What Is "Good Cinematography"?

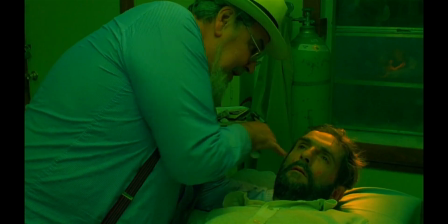0:00 What makes a shot look good? Is it the colour palette, the striking lighting, the location?
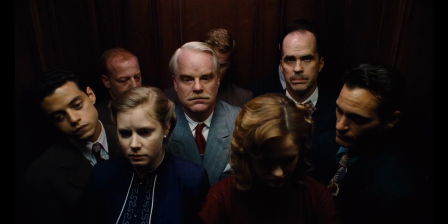0:05 It can be, but a lot of the time just having a well composed shot will do the trick, at least for now.
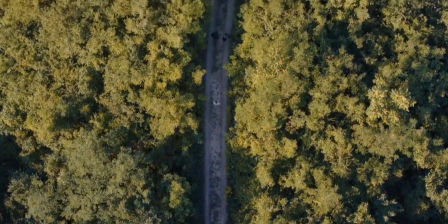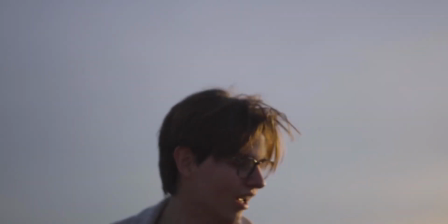0:17 Today I want to look at what is good cinematography, because whilst you can shoot at magic hour and create a pretty shot quite easily, that is only part of the job. You need to be able to tell the story through images. I'm going to look at the two major aspects of creating a good image,
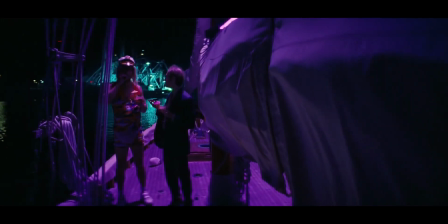0:33 and then talking through how you can tell the story through your cinematography, because it's much easier said than done. There are a number of ways to achieve a pretty image through lighting, but I'm going to assume that you don't have the budget for 12Ks, orbiters or pixel tubes.
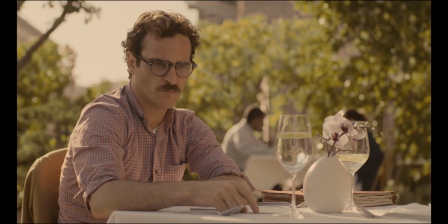0:51 If you are shooting outside, then it's not a problem as you can just use the sun, but make sure you backlight to add a bit of depth.
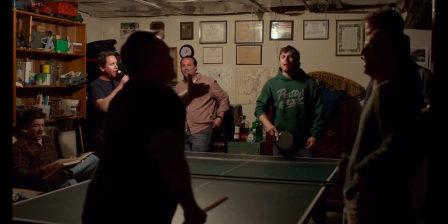0:57 However, if you are inside, you might find it difficult to light without lighting.
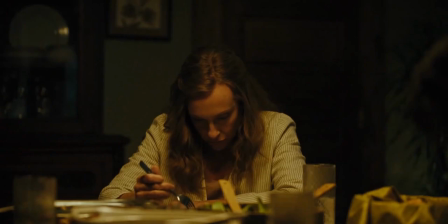1:02 Now you can always use lamps from around your house, grab a few sheets and then you have a nice source, or you could shoot by a window and use that as your key.
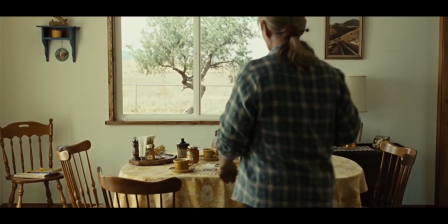1:09 I mean, that's what they use on a professional set, but with artificial lighting to keep it consistent.
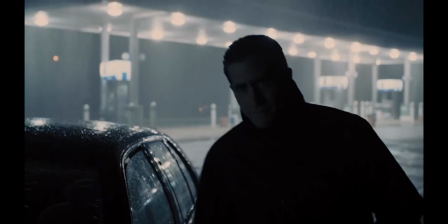1:14 Using that technique at night may be a bit difficult though. To understand how professionals light at night, we need to look at this shot from Prisoners.
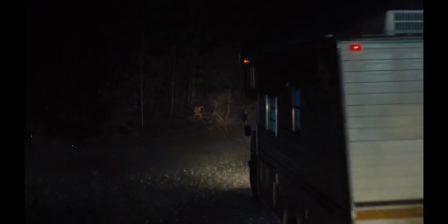1:21 At first, it looks like a simple setup. We just have the lights in the gas station and the headlights from the car, and then you have your frame.
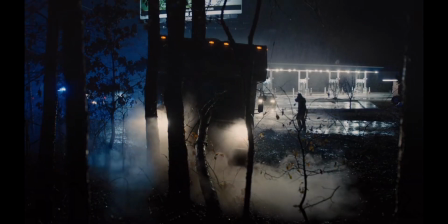1:28 But it's never as easy as that.
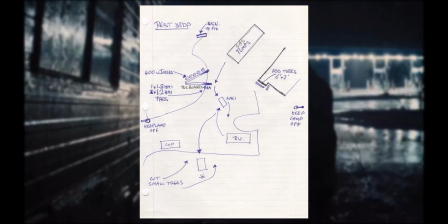1:30 We can see on this diagram that Deakins didn't go overboard with the setup, instead using some jokers, HMIs and tubes, creating a nice backlight.
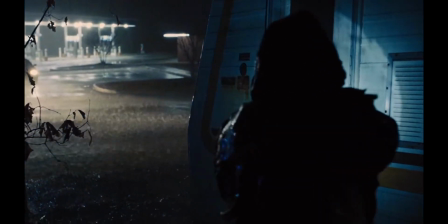1:39 You can probably do without all of this extra lighting, and whilst it won't look as good or clear as Prisoners, you would still be able to get the point across.
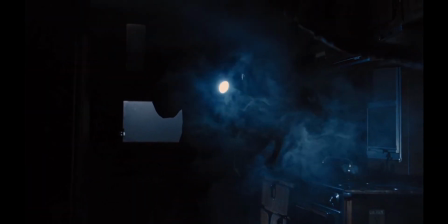1:47 Now, if you have a bit of a budget, you'd be able to get a generator and a couple of HMIs to create more of a backlight on the subject.
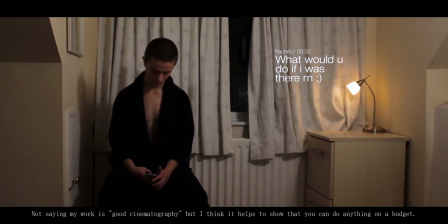1:54 I want to try and add more of what I've actually shot into these videos, but I haven't done that much at night.
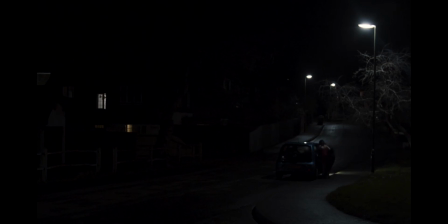1:59 However, one scene comes to mind, and it takes place in a car, where we only had one small battery-powered LED.
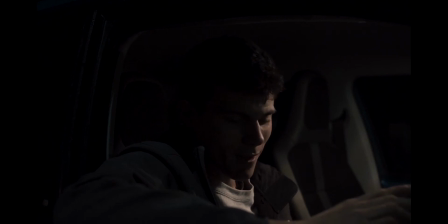2:06 The shots were pretty simple. We had a couple of close-ups and a wide. When lighting the interior of the car, I ended up using the dome light as a practical and then the small LED to motivate it,
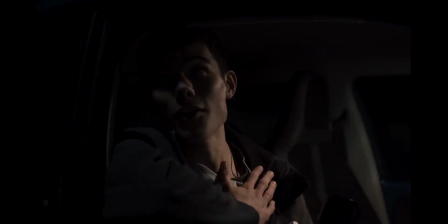2:16 as a dome light is nowhere near as powerful enough to light a face.
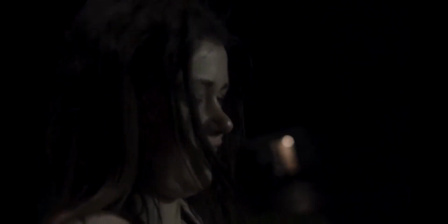2:20 On the reverse, I tried to do the same in the way of motivated lighting, but there was also a street lamp behind which added a bit of a kicker. When the car was moving, however, you can't have someone drive and act, so we wobbled the car and spun the light around to create the feeling that it was moving.
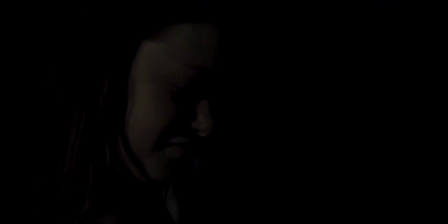2:35 I also went handheld so we weren't as stable.
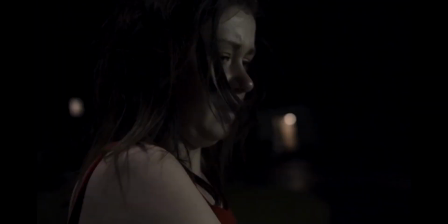2:38 In the end, the scene turned out pretty well for what we had, but if I were to do this again, and what I would recommend to you all on a budget,
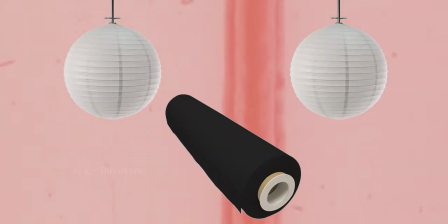2:45 would be to get a couple of China balls and some negative fill for an easy and softer look.
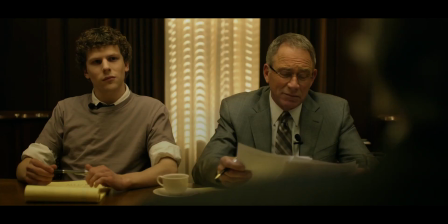2:54 The easiest thing you can do to make your shots look good is to compose them well.
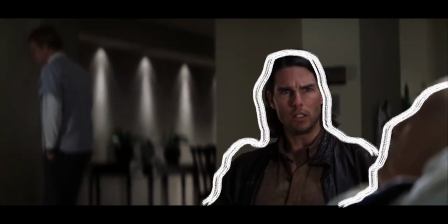2:59 Even by just abiding by the rule of thirds and having something in the foreground, midground and background will make your cinematography look more professional.
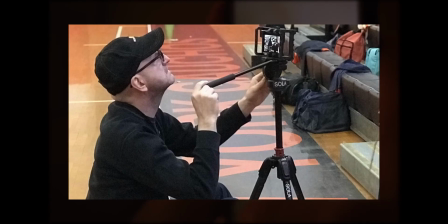3:07 Let's look at Unsane for example. Directed and shot by Steven Soderbergh, it uses composition to its advantage, keeping the audience interested,
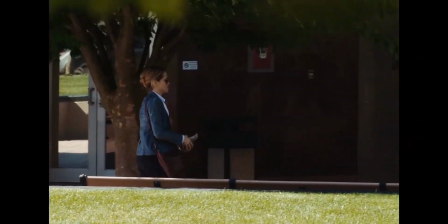3:15 and it's both that and the story that bring our minds away from the fact that it doesn't look as polished as we're used to.
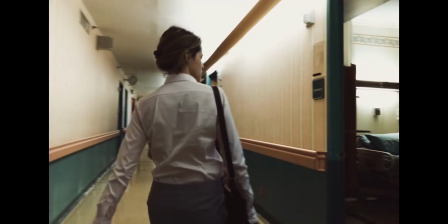3:21 The lights are often overexposed, and we're usually at the same focal length. But it was shot on an iPhone, so we can look past that.
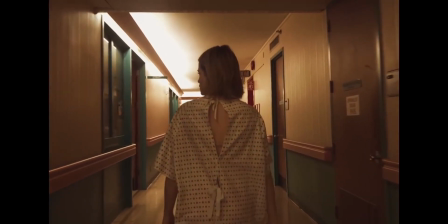3:28 It still looks amazing though, and more importantly, it helps tell the story.
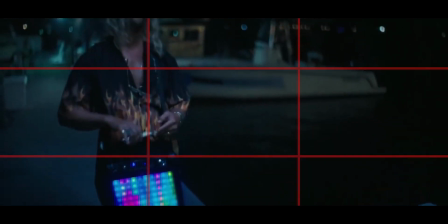3:32 Most of you would have heard of the rule of thirds, as it's used in almost every shot in every film.
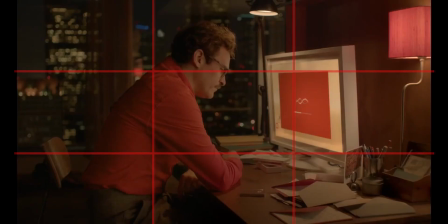3:38 Whether you are using it to place an eye, a character, a light, it's where the eye goes naturally, and it's where we want you to look.
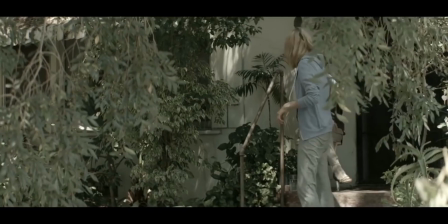3:45 I won't go far into it, but if you have an interest in cinematography, you should already know how to use the grid,
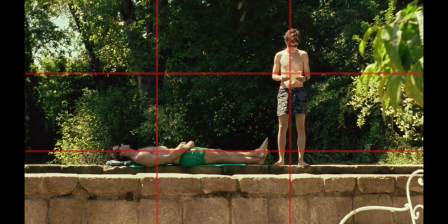3:51 but really just have what you want the audience to look at on the cross point at the top.
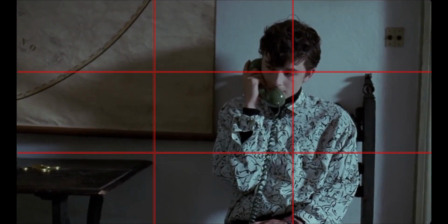3:56 If you are shooting a face, then put one of the eyes here, or if it's a full body, then just the head.
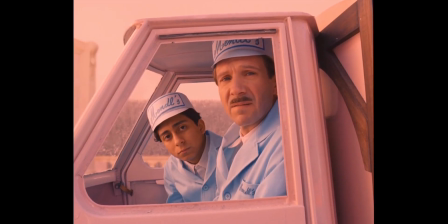4:01 Of course, you can always use center framing like every single Wes Anderson shot.
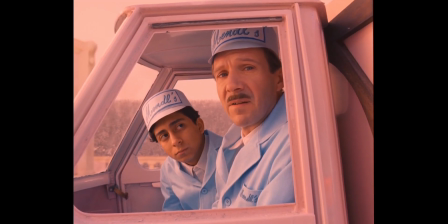4:05 Doing this makes it easier to keep a well-balanced frame.